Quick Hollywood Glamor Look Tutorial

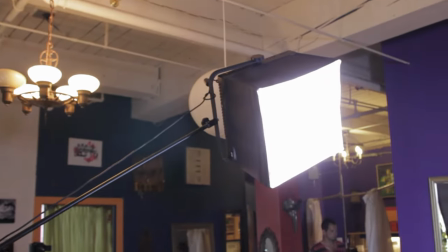I mount the light on a c-stand with a grip arm so that the stand is not visible in the shot.
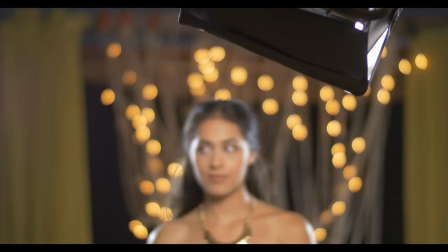The key light and the softbox also add a lot of those nice reflections in our model's dress
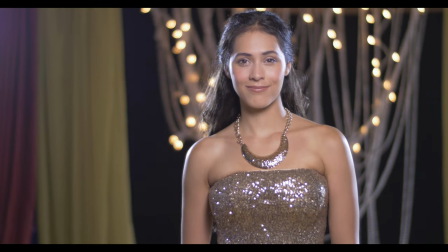and that necklace which again creates that shiny glamour look that I'm after.
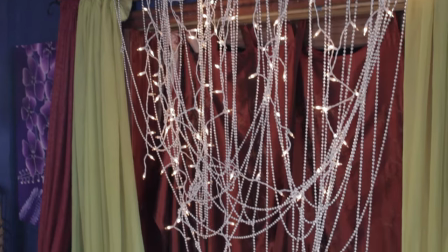Isabella found this fabric lying around that had this velvety kind of look and shine to it which she also hanged behind those lights.
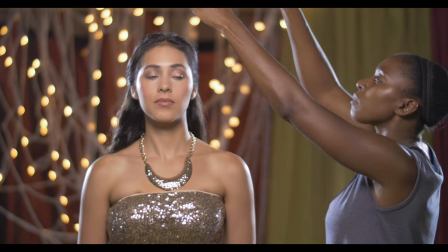Already the shot looks pretty cool, But I noticed two things that can improve it even more.
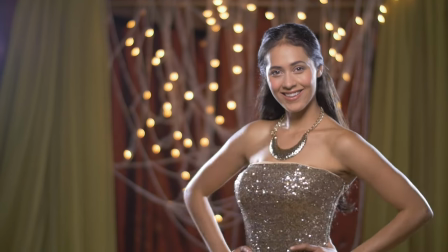First is the halo in the upper corners of the shot, which is caused by those two edge lights in the background.
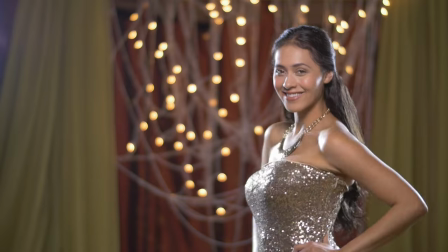Another thing I feel that can make this shot even better is if I add a star filter to make that shiny dress even more shiny.
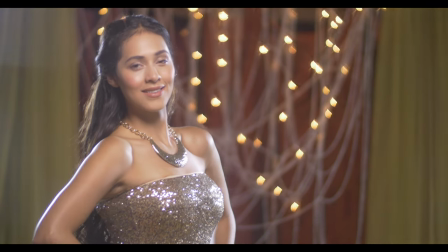You'll notice though that as I put on that star filter, the whole shot now gets really washed out.
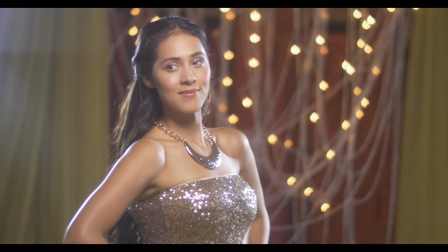This is because those edge lights are hitting directly the front of the lens and the filter.
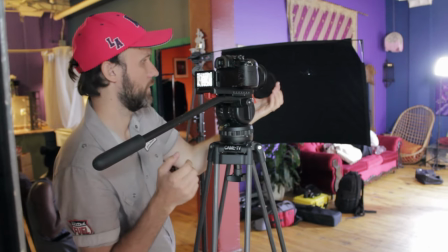The best way to fix this is to use two flags to black those lights from hitting the front of the camera.
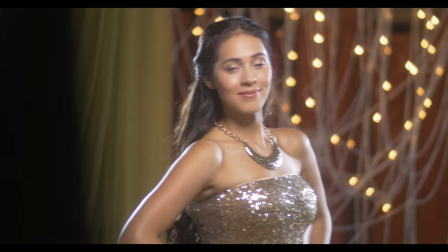You can see that as those flags are brought in closer to black those lights from hitting the front of the camera, the whole shot regains back some of its contrast.
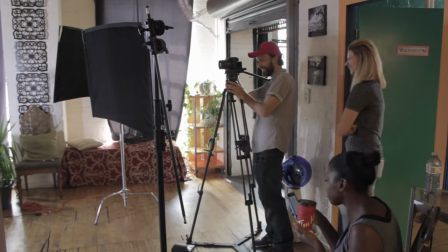My final camera settings were ISO 200,
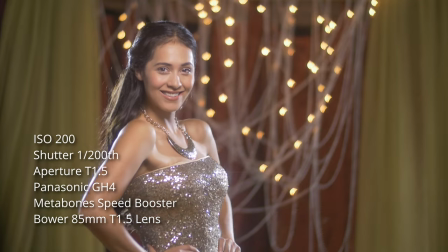shutter at 1 200th of a second, and aperture at T1.5 on the Bauer 85mm lens.
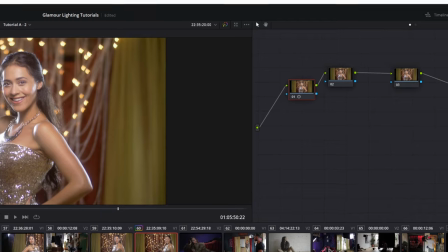The last step is to adjust the colors a little bit. I do all of my editing and color grading in DaVinci Resolve and now the same thing can also
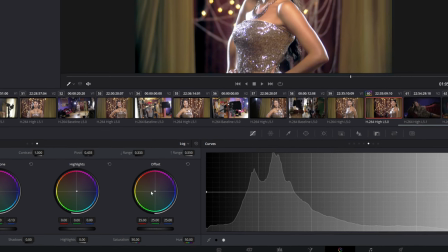be achieved in Final Cut or Adobe Premiere but I feel like Resolve has more controls.
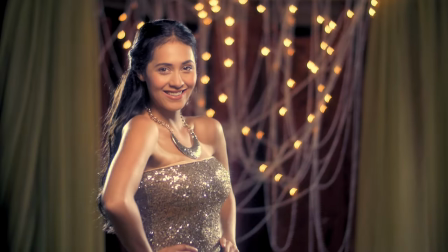Now here is the final shot. It definitely looks glamorous even though we did this on a tiny budget with a cheap camera and only three lights.
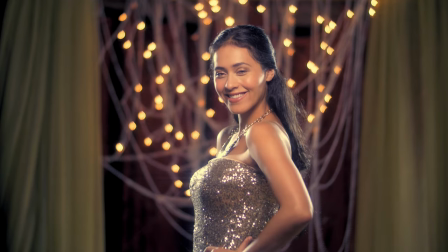It's also hard to realize that we got this shot in the same location that also allowed us to get these very different looking shots with Diana.
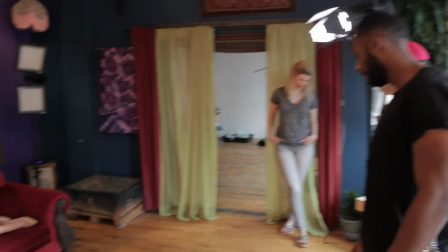If If you are interested in seeing the next lighting tutorials, where I will show you how I did these shots using affordable cameras and few lights,
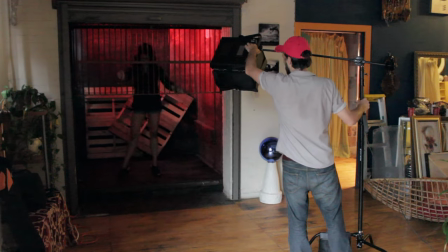and sometimes even no lights, then make sure you subscribe and head on over to my website at tomantosfilms.com,
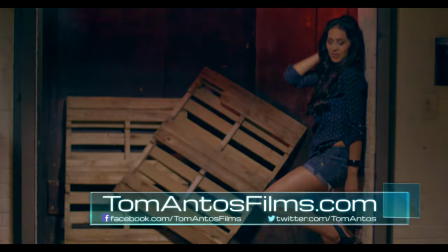where you can find more info on the Ghira that I used, and also where you'll find my exclusive lighting tutorials that show you how I got these shots done.
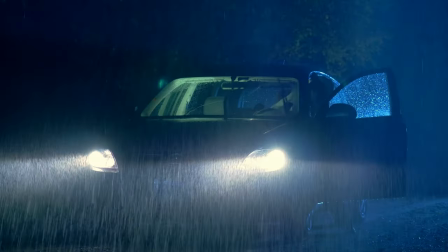Thank you guys for watching, and I'll see you in the next one. Bye!
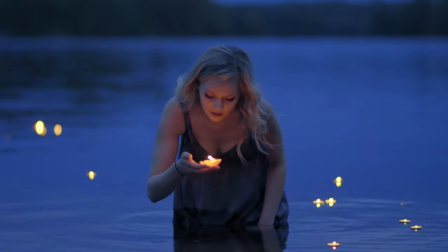Do you want to see how to set up cinematic shots step-by-step?
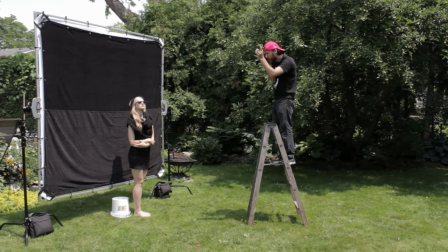This set of cinematography tutorials gives you exactly that – detailed information on the camera and equipment settings,
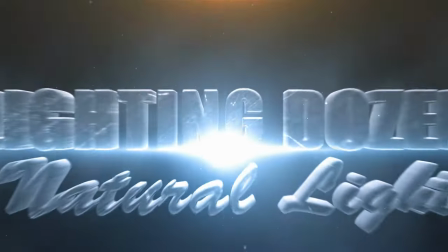light and camera positioning, including diagrams and color correction. The lighting dozen Natural Light shows how to work with available light.
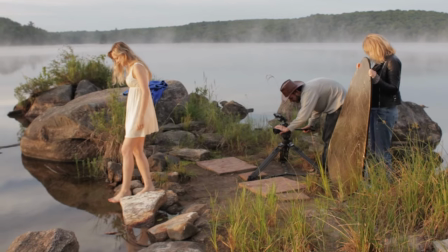I will explain how to shape and control the sunlight to create different moods and looks.
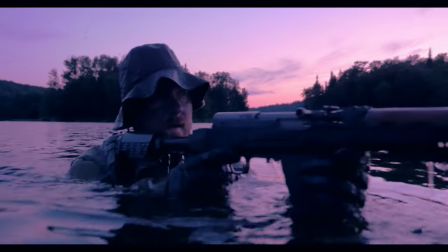The great thing about working with natural light is that you can create stunning images with minimal equipment. It's also a great way to experiment and learn cinematography because you can shape and modify sunlight just like you would artificial light.
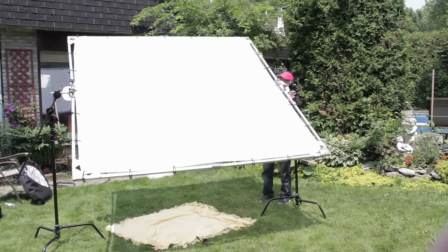The light modifiers I use are affordable to most indie filmmakers.
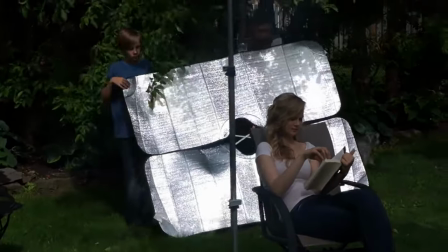Plus, I present do-it-yourself alternatives that make it possible to achieve these great looking shots on the smallest of budgets. This set gives you 12 lighting scenarios that will greatly enhance your films, music videos, commercials and other video projects. By reproducing these 12 cinematic shots, you will not only impress your audiences and your clients, but you will also build a foundation on which you can experiment and develop your own creative shots.
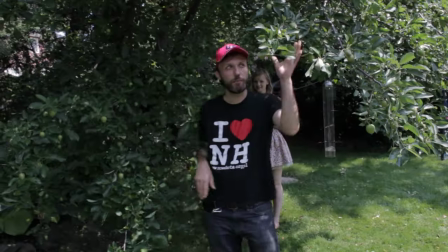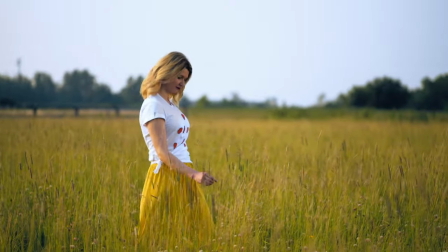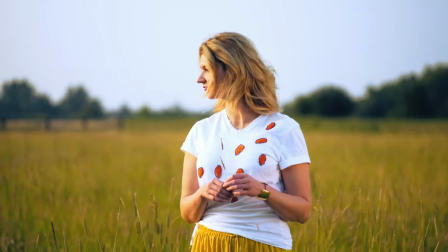Reproducing the work of others and then enhancing it with your own ideas is the best way of learning. That is exactly how I learned. The Lighting Dozen tutorials are exclusively available on my website at tomantosfilms.com.